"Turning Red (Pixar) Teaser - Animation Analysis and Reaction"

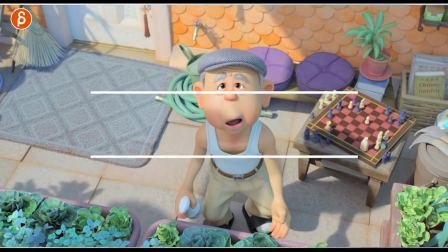(0:00)
Welcome back to our Animation Analysis, and this time I'm going to take a look at the teaser trailer for Pixar's Turning Red.
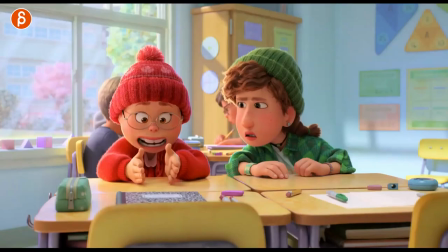(0:05)
Trailers are coming out fast and furious. First we got Encanto, and now this.
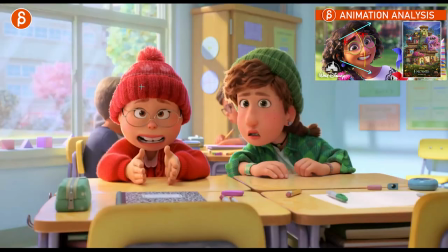(0:11)
And I had to take a look at this, A, because I love the look of this.
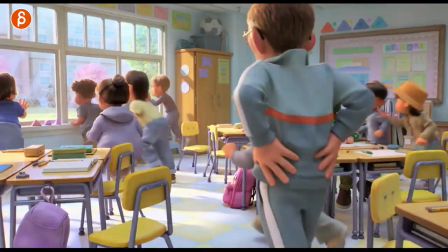(0:16)
This so reminds me of my childhood exposure, the Club de Roté, there's a French channel,
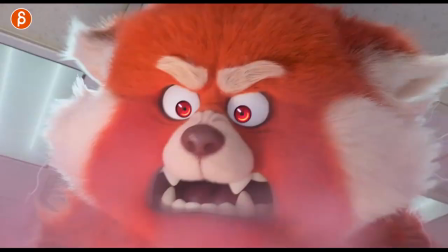(0:22)
with the Dragon Ball, all the anime stuff there, and just the way this looks, especially once we get to this.
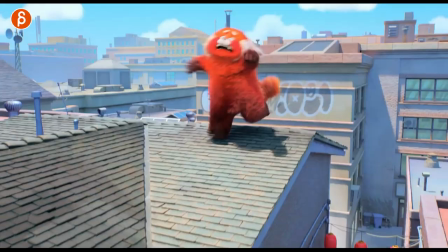(0:29)
but it's great spoiler about what's coming up here but you got to go back here you got to look at all the detail
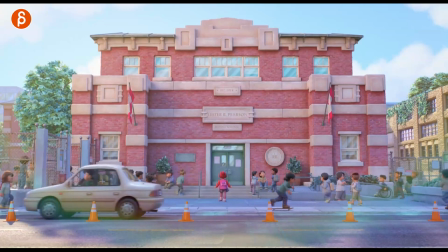(0:35)
so you got the school coming up here this is already i was always saying when i look at scenes like this and you got all those characters like okay that's crowds team or whoever's going to do all of this but it's cute starts off okay we're on the same where we are and then we have this and i already love
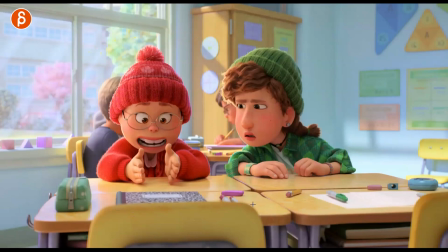(0:50)
it i love the look of her i love the look of just the the lensing the colors the shot already and this goes back to what i talked before and what i talk to my students all the time is imagine this is your shot and this is the first frame and you really want to build out
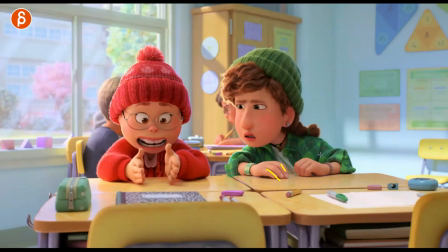(1:05)
the shapes the shapes for the fingers there's contrast both of these you can see the height difference there's contrast and asymmetry just in that even though it's like she wants to make a point that's you know somewhat symmetrical which is totally fine you
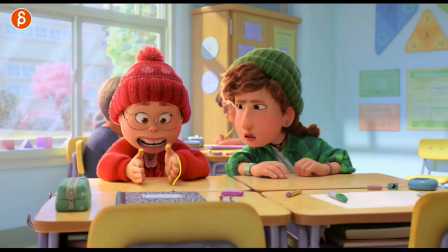(1:20)
can't swing obviously but i like that it's just ever so slightly off so right off the bat it's just a reminder for students to if you look at your shot frame one how much do you go into detail in terms of offsetting angles height just enough contrast in
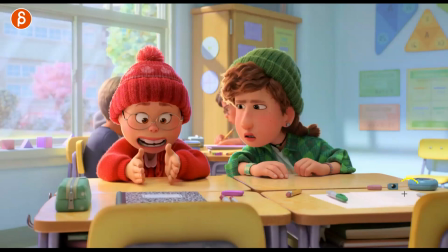(1:36)
the pose even if it's something where you feel like yeah it's not that important i love stuff like that the set dressing it's already great you can see the asymmetry here and it's in the mouth shape just ever so slightly
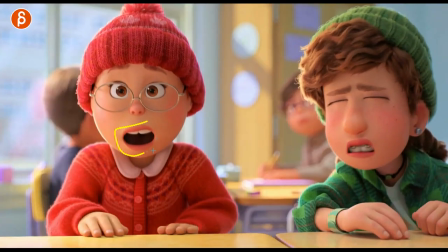(1:48)
look at that i love those character designs again asymmetry in everything right how she comes down even though she is straight and you there's there's you know this danger of making this two twin too symmetrical you can see the changes in all of this just the way this flows everything just everything slightly different
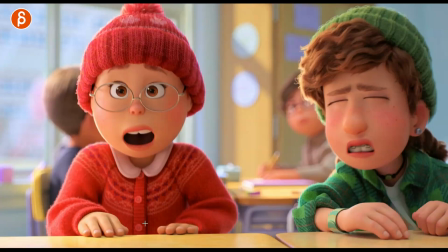(2:06)
there's just enough asymmetry to make this work really well and
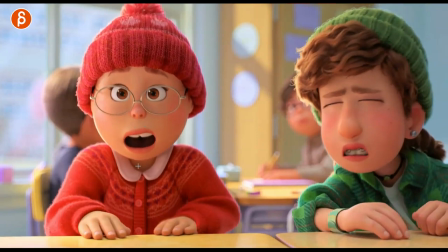(2:11)
even that if you look at how she goes down track the nose it's not I'm saying this because this morning I did a workshop critique about one axis.
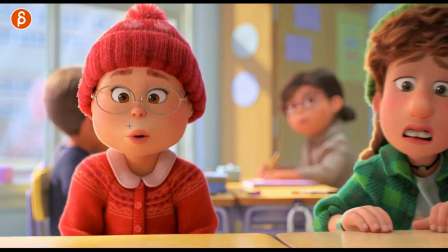(2:20)
If you look at the path of this, you've got the ever so slight arc there as she comes down into this. It's not one axis up and down with linear curves. If you track that nose, watch this again.
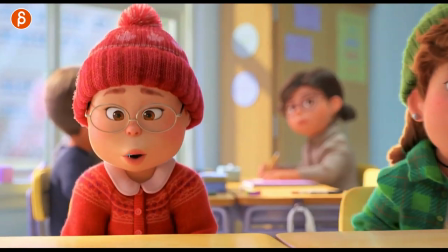(2:34)
Just really nice with that curve leading into this.
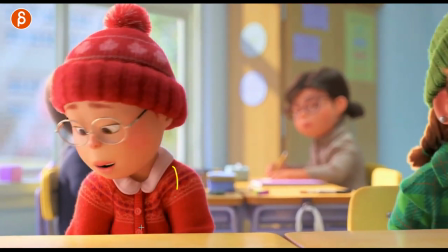(2:39)
And then she also leads that turn more with the head than bringing over. because she's thinking about this, I want to open this up.
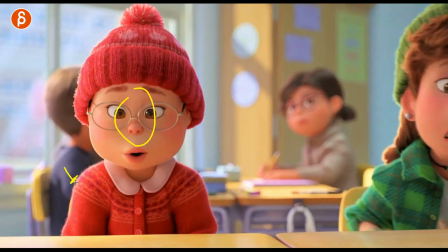(2:46)
It's not some instinctual. Now, imagine you have a bee landing here and stinging her. Then the movement will come up here first.
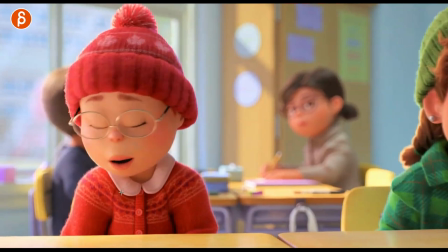(2:53)
It would be like a muscle reflex, a pain reflex. So if you have a character turning around, you have to think about what is this turn?
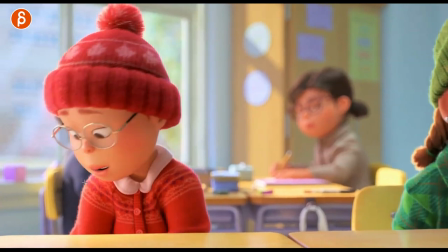(3:00)
What is the intention of the turn? Is it, again, because it's a reaction? It's because she heard something. She wants to get something. It's a simple thing, but always look at what body parts are leading and why.
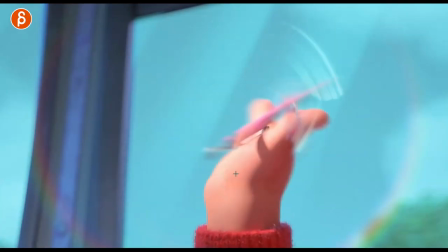(3:11)
Oh, we've got to frame through that. Detail finger stuff. I always look at finger pussy.
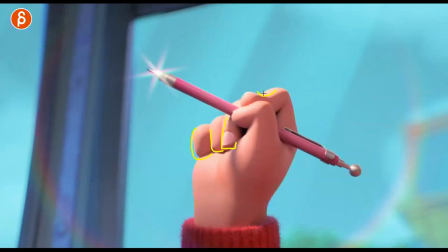(3:18)
I love this here. Just that. And then that's slightly off with the pressure here. So you got that joint coming up there.
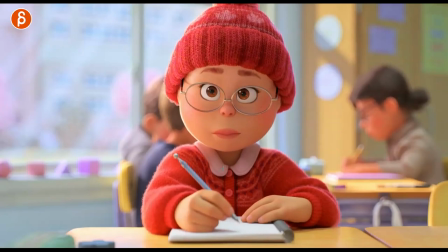(3:24)
You get to see her name here. Even that. Love that. Again, it's a simple thing, but she has her head slightly tilted. She's interested, right? There's a slight puppy tilt. If you have your head straight versus the head tilted, that's your level of interest there. And I love that. Again, the asymmetry. Just that slight tilt there.
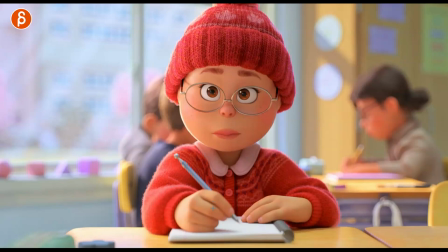(3:46)
And just look wise, I love the fuzziness, the depth of field on this is great. And you can see the tiny detail. This is what I love about this. It is actually the main reason why I started this. Okay, how much detail is in here?
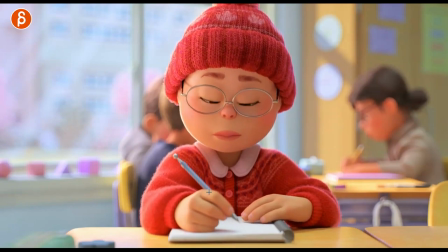(3:59)
Because if you watch, as you know, I love all kind of finger detail. But you can see that, look at that. There's slightly more pressure now and a little bit move in that pen.